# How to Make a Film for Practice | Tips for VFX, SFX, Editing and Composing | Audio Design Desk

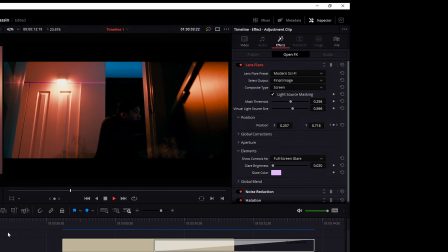742s
Okay, let's give that a try. There we go. That's looking great.
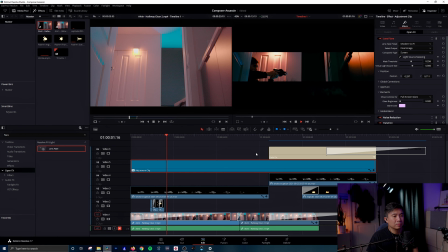748s
I think that should do it. Let's, let's look at that from the beginning. Stuck on nicely. That's the power of keyframe, folks. Okay, and of course, we have to talk about adding the smoke,
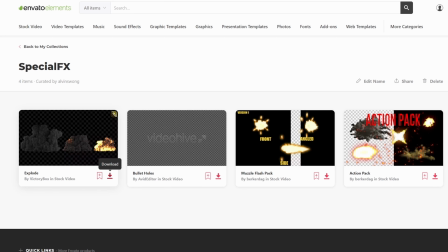766s
which was downloaded from envato elements you can get it from storyblocks or any other site
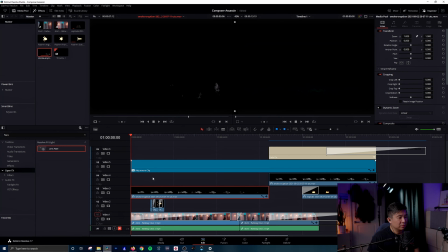772s
and you can see it's just that nice and gray i did add some color grading here so this is the difference of what's actually in the video versus what was the original video and
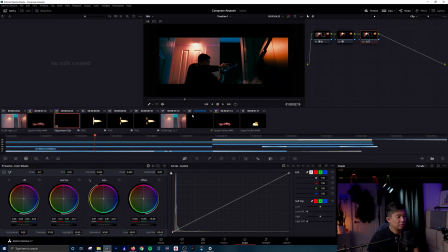790s
yeah you would just go into the colors here and you can just play around with the tints.
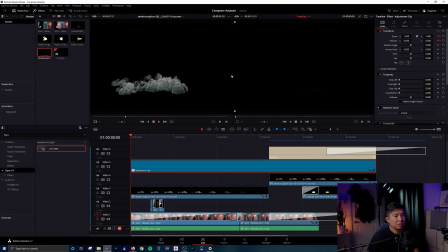796s
You can see that I added red for the gamma all I did and the reason for that is we want to make it believable that the smoke is in
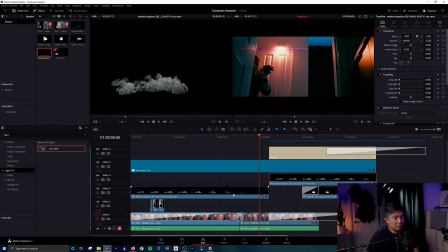804s
that same lighting situation and the second smoke here that you saw is the same clip but it's just reversed just so we have some
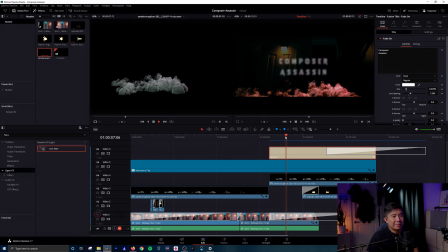812s
continuation but this time it's it's more intense because this is where the title comes up. Now this title I was using is a very basic one. I believe it's just a center reveal and
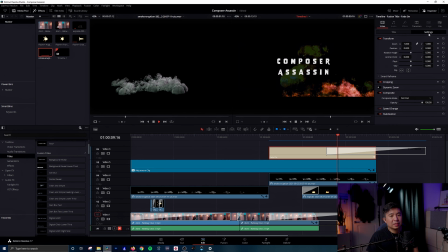829s
I just changed the font for it and if you're wondering
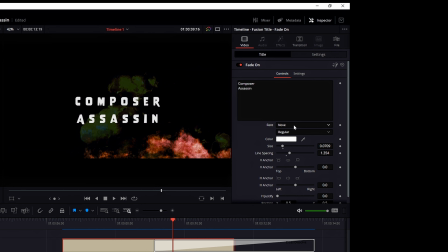834s
the font I chose was Nove and it kind of has this
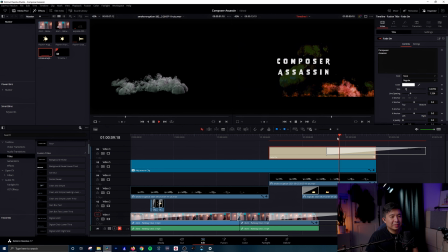841s
90s vibe to it, which was kind of what I was going for, a little bit campy. Finally, the explosion that we added. So this is another alpha channel overlay video, and that's what it looks like originally.
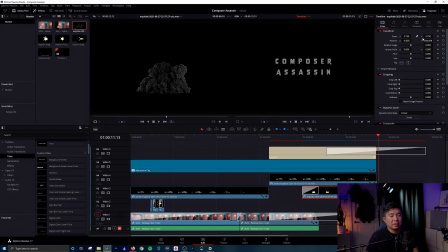858s
And all I did was zoom it in a bit more, so it fills up the screen a little bit, and just slid around the x and y coordinates for it so it has this big explosion in the back
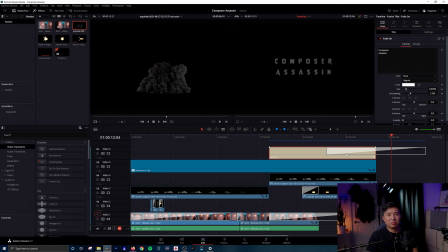877s
once again there's absolutely no audio and we'll send it over to the sound design team with the
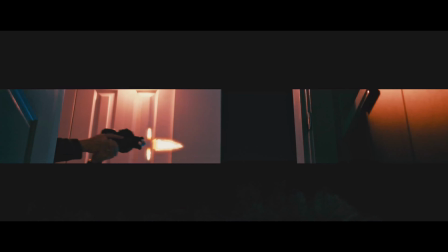885s
footage available we took that video and again it was without any audio whatsoever i then loaded up our secret weapon tool,
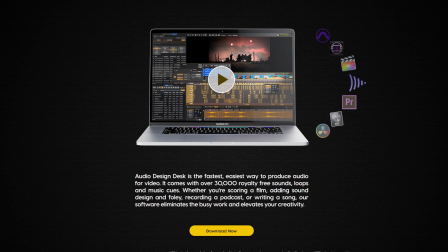894s
which is Audio Design Desk DAW. So it's an amazing piece of software for this exact kind of job where we're going to need sound effects,
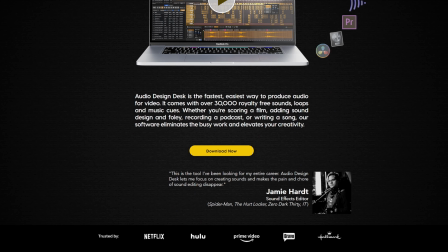902s
some basic musical elements, and be able to play these things right into a scene as you watch it.
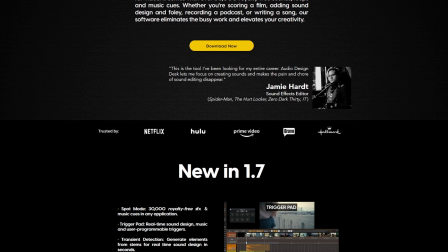908s
I know it sounds crazy, but yes, friends, you can intuitively press keyboard shortcuts to trigger gunshots, explosions,
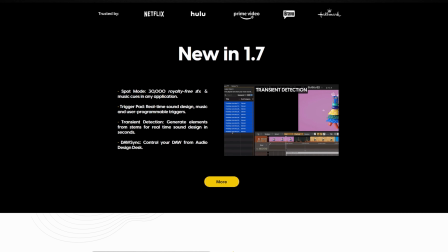916s
risers, even musical elements like pads, rhythmic elements, and so forth.
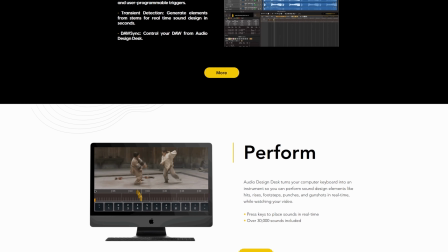921s
All the typical things you'd be doing in your traditional other DAWs and you know sifting through all your different WAV files
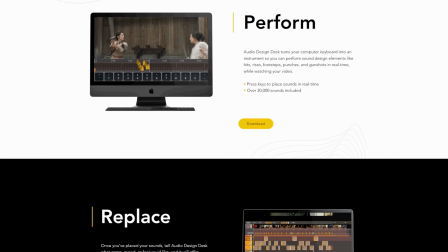928s
and your different VSTs to try and craft a little bit of a soundscape and add music and all that for a film.
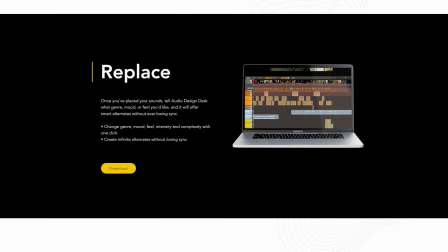936s
There are thousands of sounds in their library and they keep growing all the time every time I load this thing up every few weeks it looks like there's a new sound pack that's available so it's amazing stuff.